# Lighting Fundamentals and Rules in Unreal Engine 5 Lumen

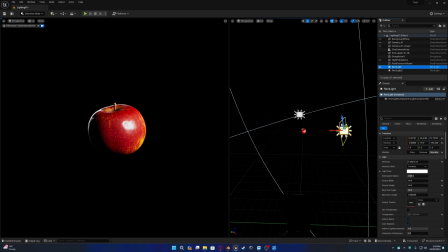[6:42]
This can work for scenes like here where the shadows start to merge into the background which is also black or it could also work
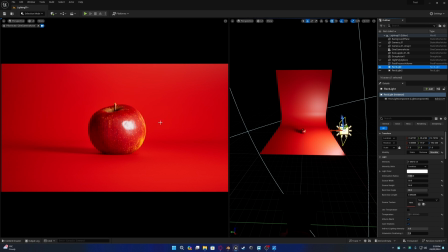[6:52]
for something that has the background that the color is the same as the object so if we add the rim lighting it separates the object from the background it
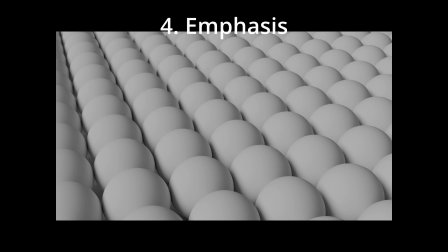[7:01]
carves it out and the last lesson is emphasis now in this picture if you were to ask me which ball you are looking at I would have no
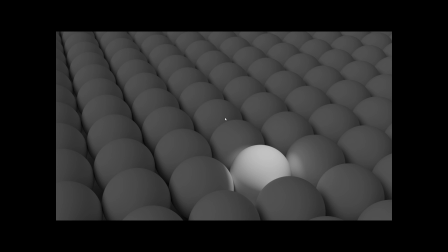[7:13]
idea but in this one I could tell you you're looking at this ball so emphasis is making the subject or the area brighter where you
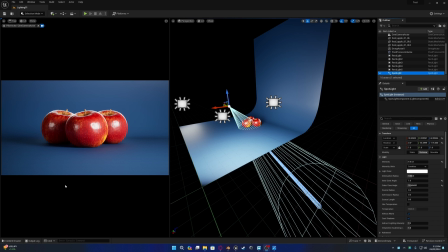[7:25]
want the viewer to look at so in this example as you can see we have three apples here but if we make this apple brighter we are emphasizing this one and automatically when someone looks at this image
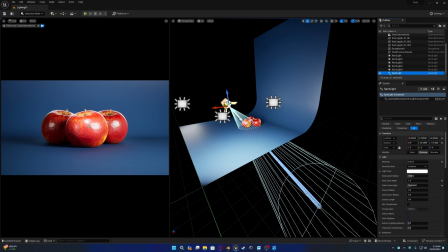[7:41]
they will look at this apple first this is where their eyes are drawn to this
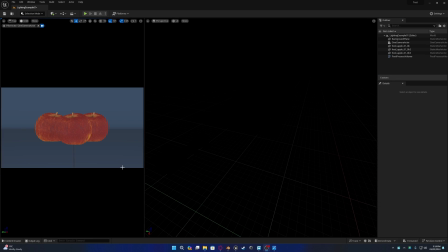[7:47]
is emphasis now I'm going to use all the techniques we learn to light this scene so first I'm going to add a light and
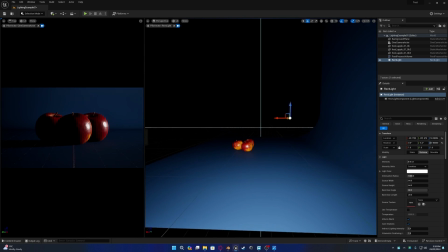[8:01]
I'm going to find a good direction for this light so something
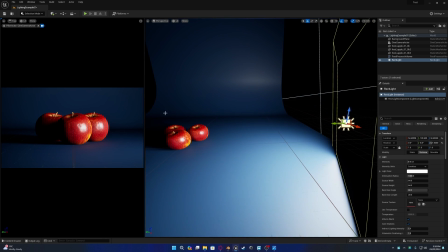[8:13]
like this. And now I'm going to adjust the brightness.
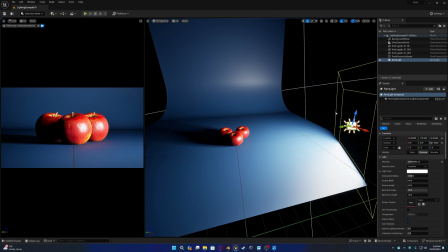[8:20]
We also want to find a good size for our light. What kind of shadows do we want?
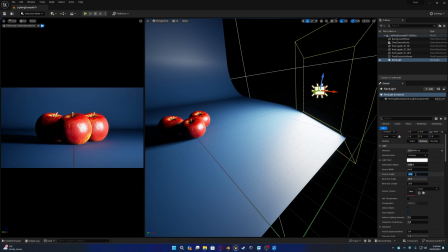[8:27]
So I'm going to make this 50 by 50.
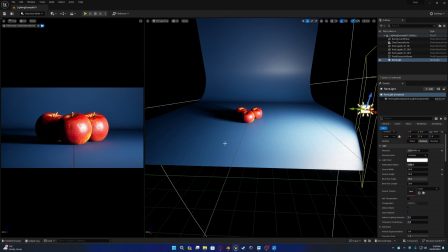[8:32]
This is a good size for now and now we want to fill in this area
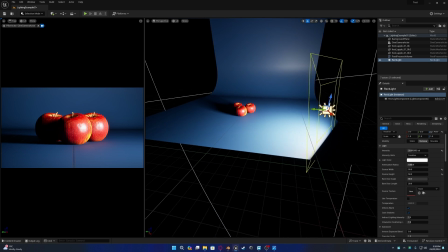[8:38]
where there's your black so we want to fill in the shadows so
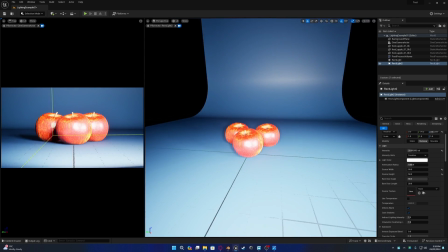[8:43]
I'm going to duplicate this light and move it over here on this side
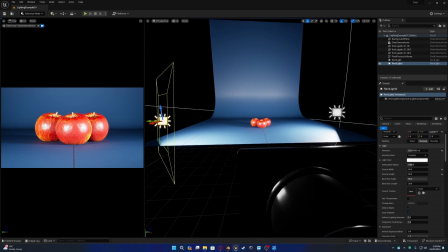[8:48]
but we don't want to completely get rid of shadows this will
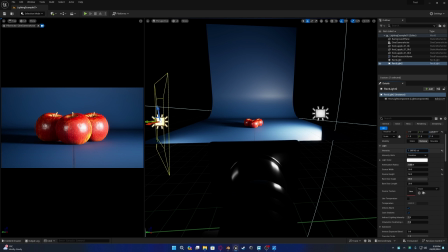[8:53]
make the object look flat so we're going to reduce the light intensity on the and make it very light and
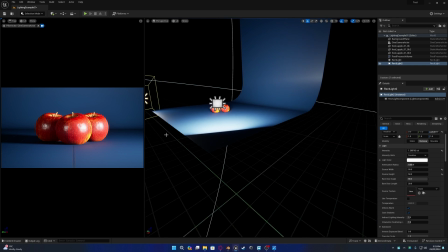[9:01]
now we want to separate the objects from each other so I'll duplicate this light and
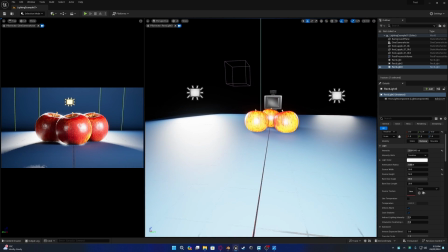[9:07]
I'll move it behind them something like
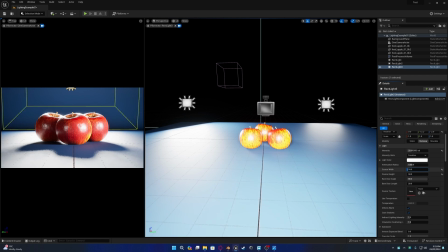[9:14]
this maybe make this bigger slide like this reduce the intensity
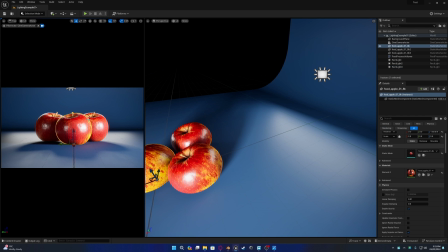[9:24]
like this and we set up a simple lighting setup.
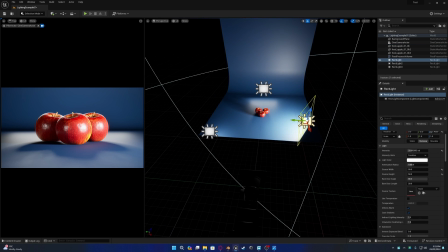[9:31]
This is usually called a three-point lighting setup where you have your main light and this is your key light,
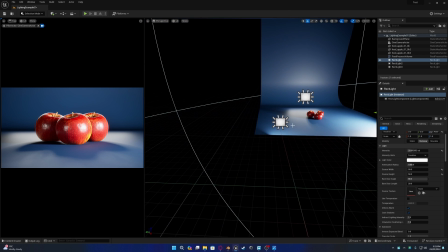[9:39]
the main light that lights your object and then you have a fill light to fill
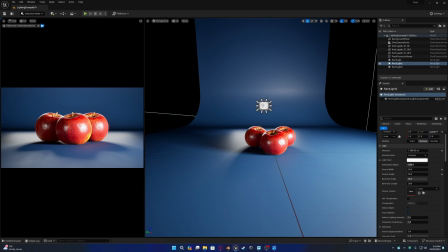[9:44]
in the shadows and then you have a rim light to separate your object.
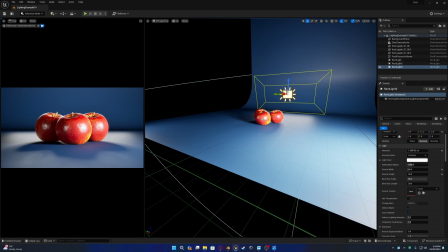[9:50]
We can also emphasize the front apple if we want in this
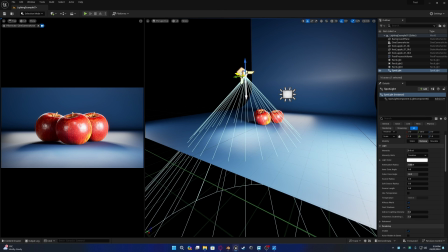[9:56]
scenario by adding in a point light, changing
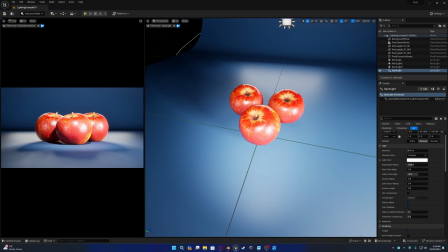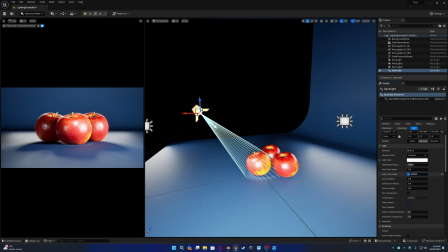[10:09]
the angle to only affect this apple and increasing the brightness slightly.
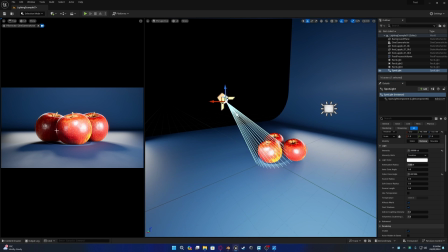[10:19]
This way we emphasize this apple.
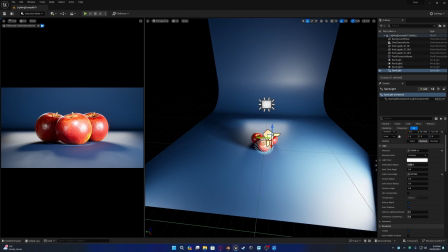[10:22]
So we used all of the techniques direction to create shadows And we created emphasis,
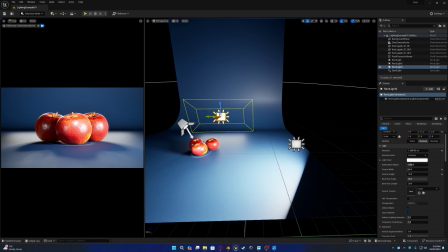[10:30]
we used the rim light to make readability, we have the correct amount of light, we filled in the shadows with a fill light.
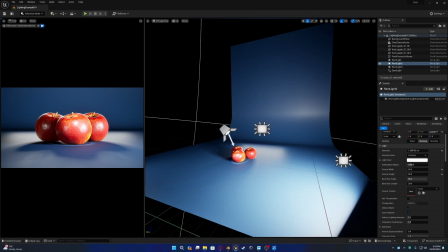[10:39]
So this is all of the techniques you want to use to light anything basically, you can use this to light anything you want.